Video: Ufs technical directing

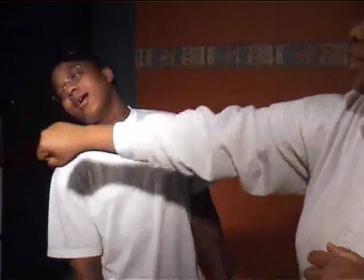You're looking for angles that allow you to picture the action very strongly without the actors actually having to hit each other.
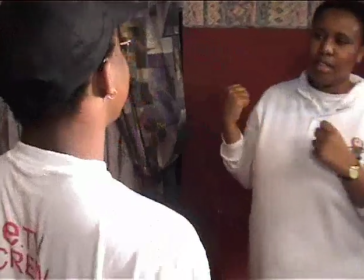Working in line with the camera, it's very possible to miss by several inches with a blow that looks very realistic.
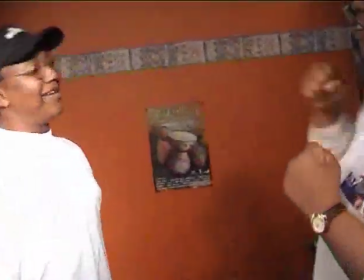A major difference between a real life fight sequence and a movie one is in the movie one you make the actions
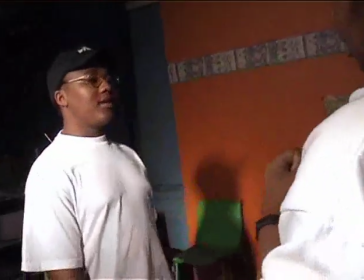as big as possible and telegraph the blows and impacts from far away before they even come. This lets the audience in on what's happening, and it looks, in a sense, a lot more realistic.
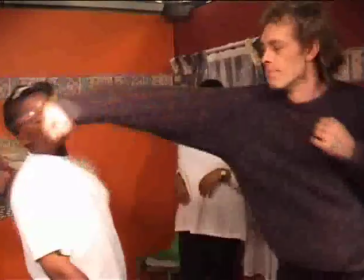Reactions to being hit are much better, generally look better, than actually physically being hit, which strangely enough doesn't look like that much.
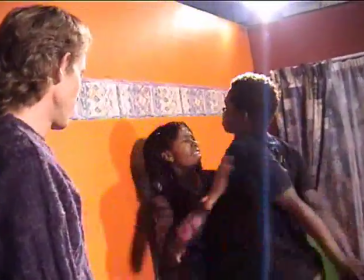The choreographer is more concerned with the physical movements of the bodies involved.
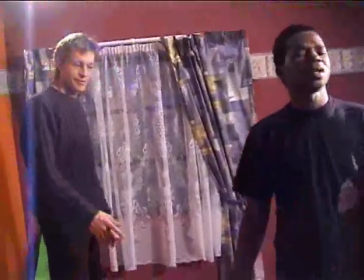You know, facial expressions, lines spoken, etc. is more perhaps the concern of the director. But between the two of them, it's necessary to work out a fusion of the action that, in essence, is very similar to directing something like dance. It's a very known sequence of movements to the actors by the time they perform it.
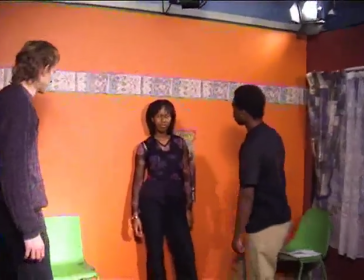An important consideration as well is where to use your stunt doubles and where to use your real actors.
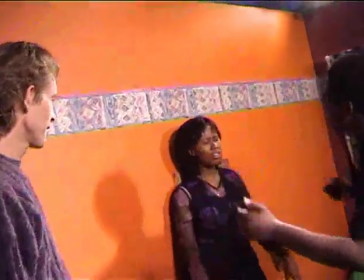Obviously you don't want to damage your actors, in fact insurance-wise and so on you very often can't. And close-ups can help you a lot with this,
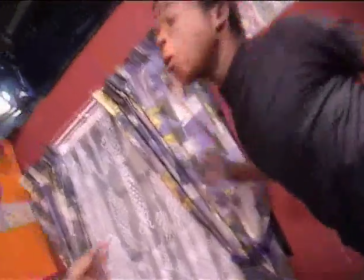that in the wide you can have some really violent movement that in close-up just involves an expression on the actor's face or a gentle shake of their head as it hits the floor. There's an incredible range of looks given to fight sequences these days,
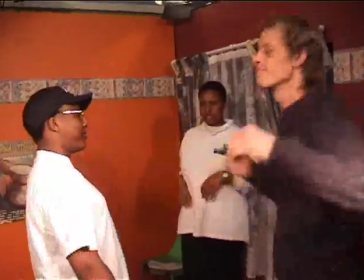from the old stuff of Bruce Lee where ribs got broken and action was very intense and usually at real speed, nowadays to the very slow, spicy hand kind of feel as seen in The Matrix and so on, of very slow emotions, very precise, very accurate, dance-like choreography.
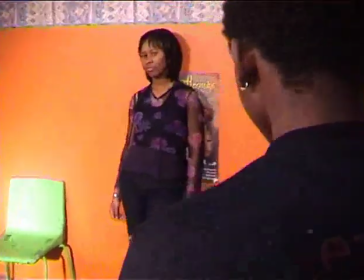And in between these two extremes, there's even, say, the ugly brutality of a Steven Seagal zapping his thumb down into someone's eye.
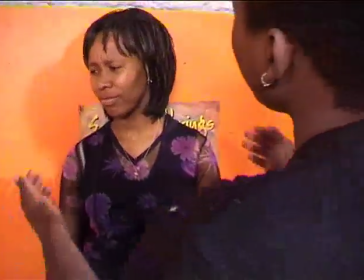The range is really huge, and there's a lot of scope for creative special effects work.
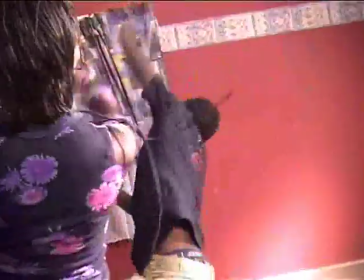What the fuck is wrong with you? I think it's challenging one.
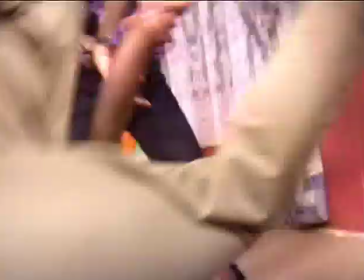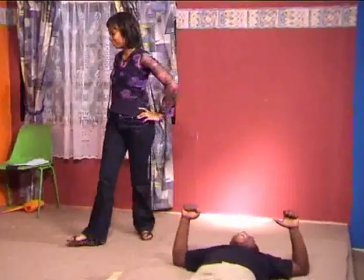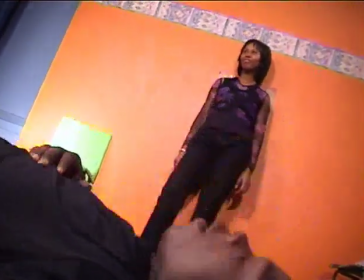Key really is forget about anything to do with real fighting, please, and get it to look good.